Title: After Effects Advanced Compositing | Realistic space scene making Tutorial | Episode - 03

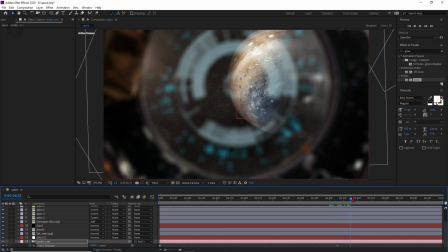So just select this one, the keyframe will come here, and from this to this, the focus should be come on this layer.
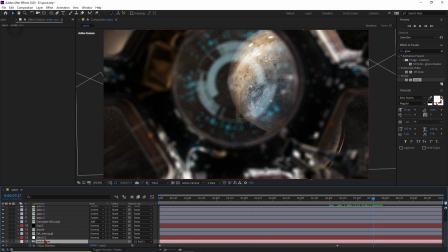So just how you can apply it is select this one, and you have to select the International Space Station,
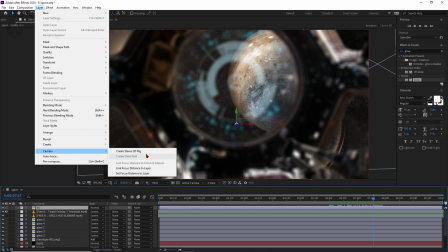this one, and layer and the camera, and set focus to the dear distance, something like that.
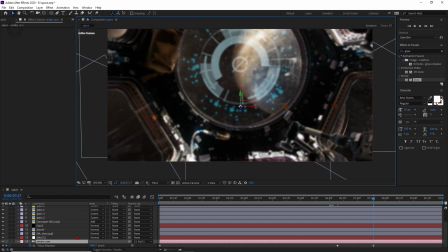So now what happened, this is come to in focus. Sometimes the focus is not coming properly, so you have to adjust it manually.
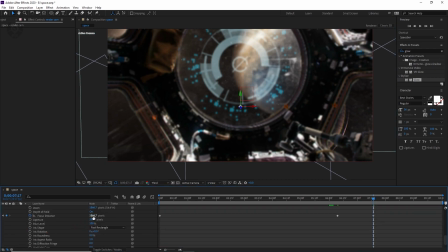It's a bug, you can call it.
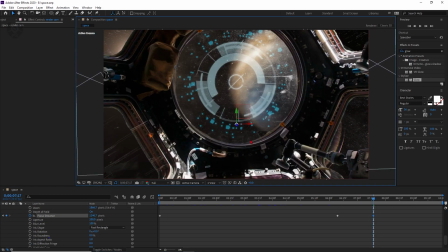And now you have to adjust the focus to this ISS, and it's completely applied successfully on this layer of ISS.
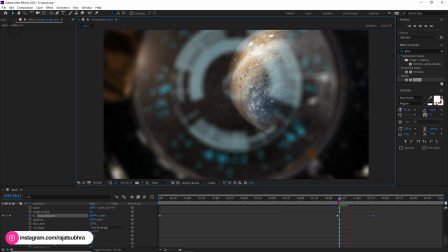So now whenever you'll move from this direction to like backward, the focus will shift from planet to International Space Station.
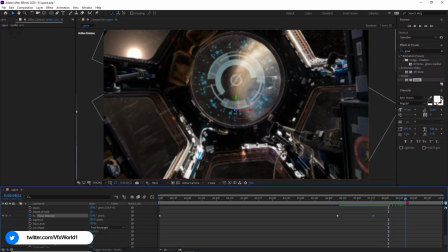Now we want the focus to be until here, something here.
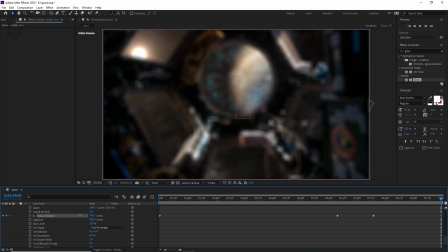So now what happened, just make the keyframe here as well, and again you have to change the focus to this International Space Station here.
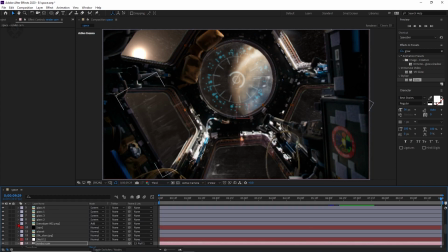Now if you want to add more here, something in front of this, you can add it. Let me show you something to add in front of this camera. So just go to this text layer and select the first one, select here, and let's make it like VFX world, simple like this.
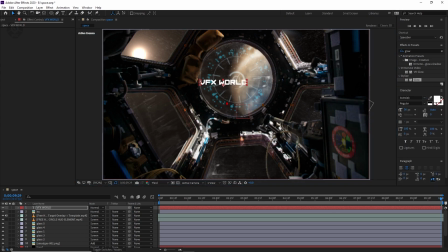Change the fonts from Astrolab, which is my very favorite, which is also VFX World official font here. So just make the bigger a little bit, and I'm just make the color a little bit off-white, something like that. Let's make it to 3D layer from here, and now I'm just moving it to minus direction,
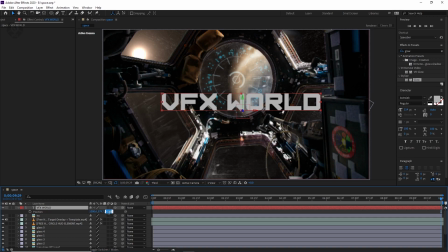like -300, or let's make it like -500. Yep, this is fine. And now to decrease the value of the size a little bit, and this is fine.
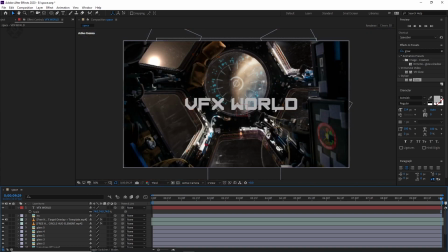Okay, so now we have to apply the focus on this VFX world layer, like this focus will shift from ISS to this VFX world.
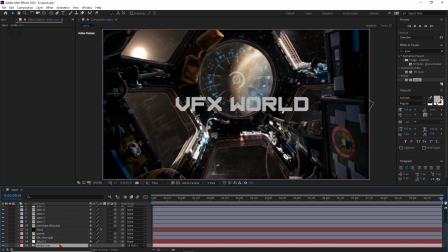So now what happened, select the render cam here.
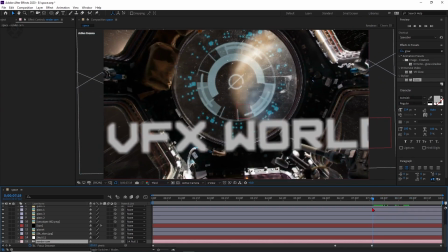So now this much area should be in focus, like from this to until this, this should be in focus.
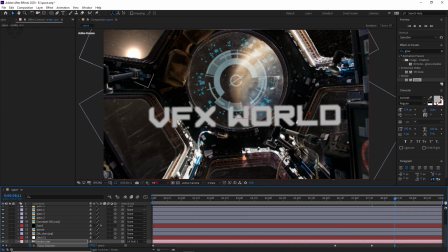So select the focus, this keyframe here, and now change the focus value to ISS also. Just let's change the focus distance to International Space Station,
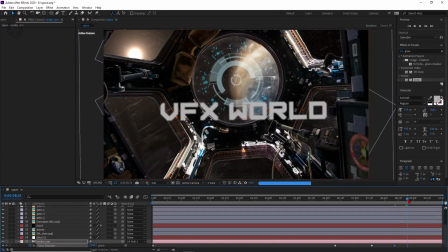and whenever it will come something here, the focus will shift to this VFX world.
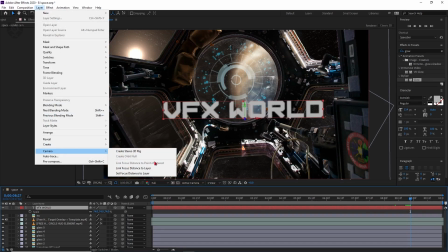So select this one, select the VFX world, and layer, camera, set focus to layer distance, and it will come in focus with this VFX world.
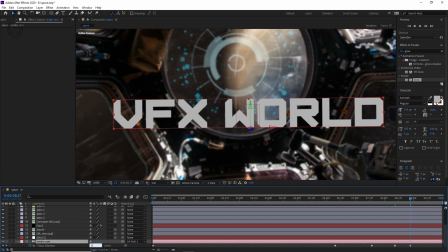See, it's a little bit out of focus, so let's make it like 13, so that now it's completely in focus.
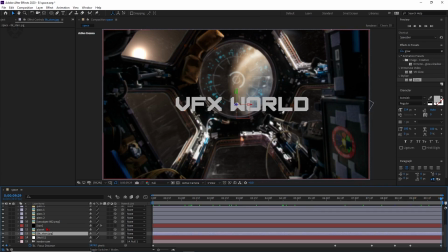Now All last but not the least, we have to make some color corrections, because without that this complete scene will completely look fake. So now to make some color corrections, we are now decreasing the inside of the space station color to a little bit darker, because it will feel like a silhouette effect.
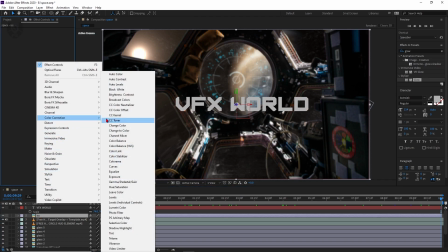So just right click, go to color corrections, and have this curves.
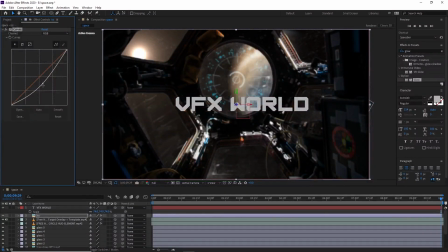Just decrease the curves value a little bit, so now it's feel like darker because the light coming from outside, so it's feel more natural here. Okay, so now for last but not the least, we're adding some cinema scope and also some CC.
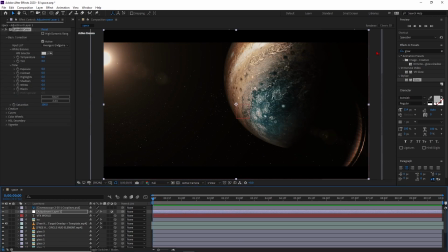So guys, we have successfully added the cinema scope and also a very good CC like color corrections, and after whenever it will completely done, maybe your output should be look like this.
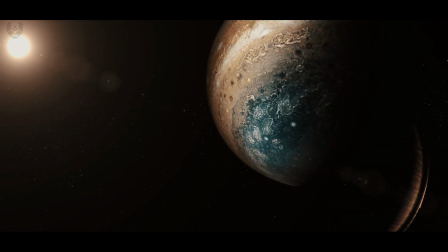So guys, I hope you really enjoyed this amazing space animation with photorealistic technique inside of After Effects.
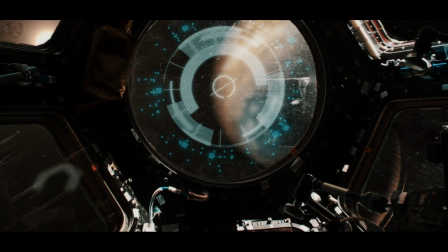And if you really love our videos, then don't forget to like, comment, share, and also subscribe VFX World and press the bell notification button to get instant notifications whenever we'll upload our videos. And guys, if you still not follow us on our social media handles, Facebook, Instagram, LinkedIn, and Twitter, all links are in description box below.
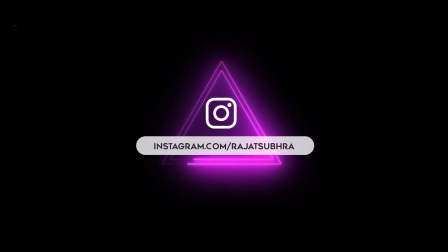And also, these assets are also in description box below. So guys, I will see you in my next video with some pretty amazing content.
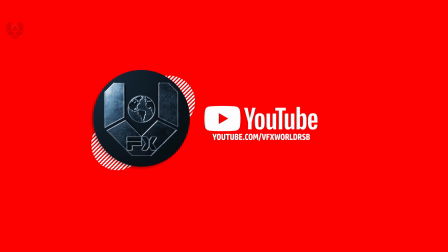Till then, have fun, stay healthy, don't go outside, and keep watching, keep rocking VFX World.
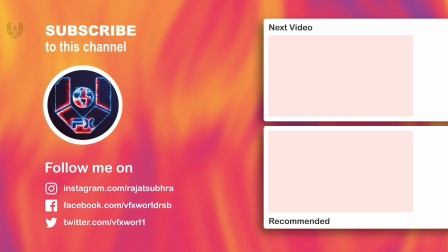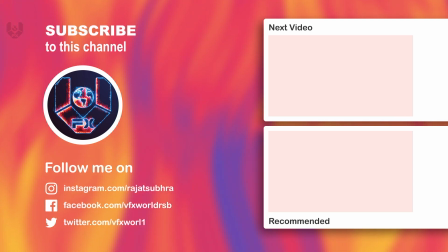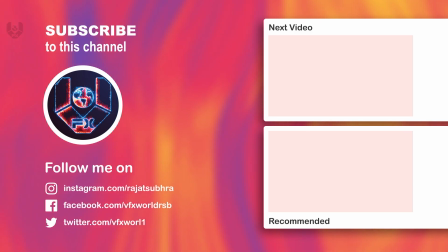Thank you.